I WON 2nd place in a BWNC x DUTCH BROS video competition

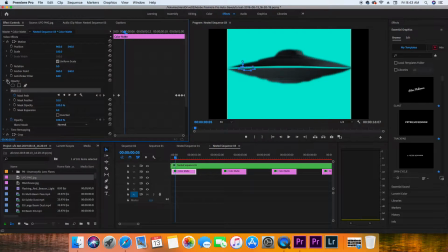(4:09)
If I hide that mask right there, you've just got this entire color going across. So you need to mask both the UFO and the path of the light.
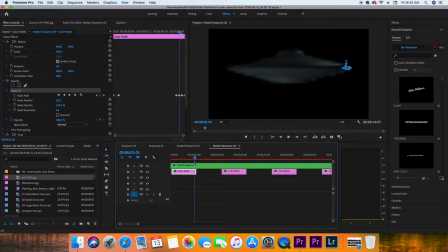(4:18)
Once you get that pattern, you create a gap, and then you put it on again, and then again, and then again, for the duration of your UFO. That way it looks a little more animated. And sorry for the quality, I've got it on quarter quality just so it actually plays through.
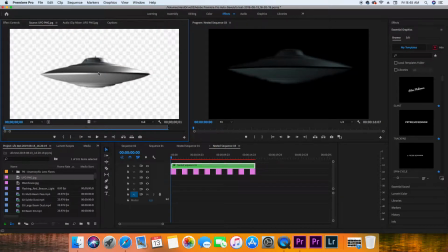(4:37)
Okay, so you're probably wondering why the UFO that I started with is a different color than the UFO that I ended with. And that's because I added a tint and then a little bit of a color grade to it using RGB curves.
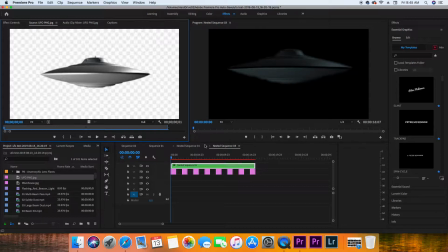(4:51)
The reason I did that was because I wanted it to look like only moonlight was shining off of it and not some harsh direct light.
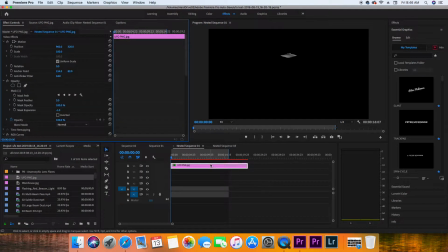(4:59)
Go to the UFO that I started with, and then I added RGB curves right here, and you can see the difference if you watch over here when I toggle this on and off, how I just made it a little bit darker with the simple S curve down here.
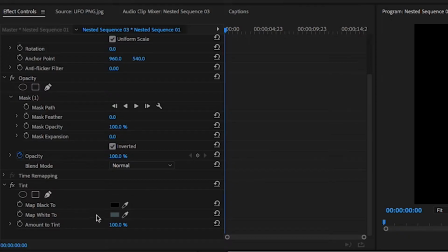(5:14)
So then we go back, and then you can see that I added a tint here, and I used the map white to this dark gray color.
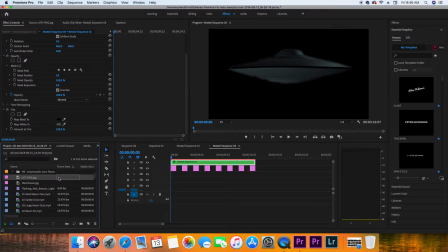(5:22)
And the reason I did that was because when you look at the original UFO, you know, there's a lot of white and silver looks on it.
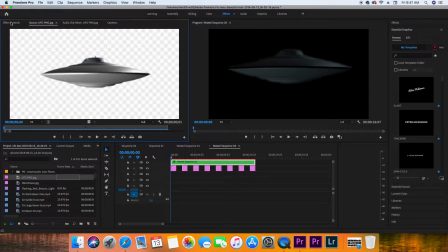(5:31)
So I wanted this dark gray effect. So go back to the effect controls, and then you will see what it looks like before.
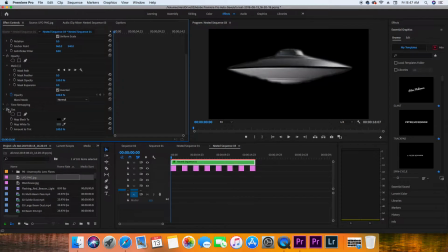(5:39)
Yeah. And then as soon as you map your white to that certain color, it will go darker. You can change the amount of tint right here to fit your look, but I liked it at 100%. And so that is how I got that UFO. So when I was editing the UFO's movements, one of the things I really wanted to do to make it look more natural, even though I'm sure most of us haven't seen a UFO, but natural to what our brains would imagine it would do, is so when it shoots up, whoa, like those sound effects, I want it to bob up and down, because otherwise it just goes up and it just seems fake for it to just hover exactly in one spot and not have any sort of movement involved. You can see that I did that, and you know, that just has to do with keyframing your position and just kind of working a little bob into it. So one of the other things I wanted to do was make sure that the UFO was a little blurry, because my camera was focused on the bottle itself. So if it's focused on that, then just because of the bokeh, you won't be able to see a lot of what's in the background. It's blurry. You can tell that Area 51, that warehouse that I shot at, is blurry. And so I want to make sure that the UFO was close to as blurry, and that would help me mask the fact that it's obviously not a real UFO. And then I also wanted to, when it takes off, add a little bit of directional blur onto it. You can use Gaussian blur to just blur the UFO in general, and then use some directional blur when you want to shoot it. And then you can just play around with the dials from there. I can't stress this part enough. The sound design is so important. I was on Epidemic Sound for a long time, listening to all these alien and UFO soundtracks, sci-fi effects #1, sci-fi effects #2. Like, I went through a ton of sound effects, and I think it's the majority of what sold the video, because I could have done the same idea without making a UFO, but it's the audio that really makes you feel like you're there. And if you listen to it on good speakers and you close your eyes, you can see exactly what's happening just because of the audio. I got all my sound effects from Epidemic Sound, video subscription service, not sponsored, wish it was, but it's $15 a month. Super cheap, but you get royalty-free stuff. So if you haven't looked into that, you should if you're making videos.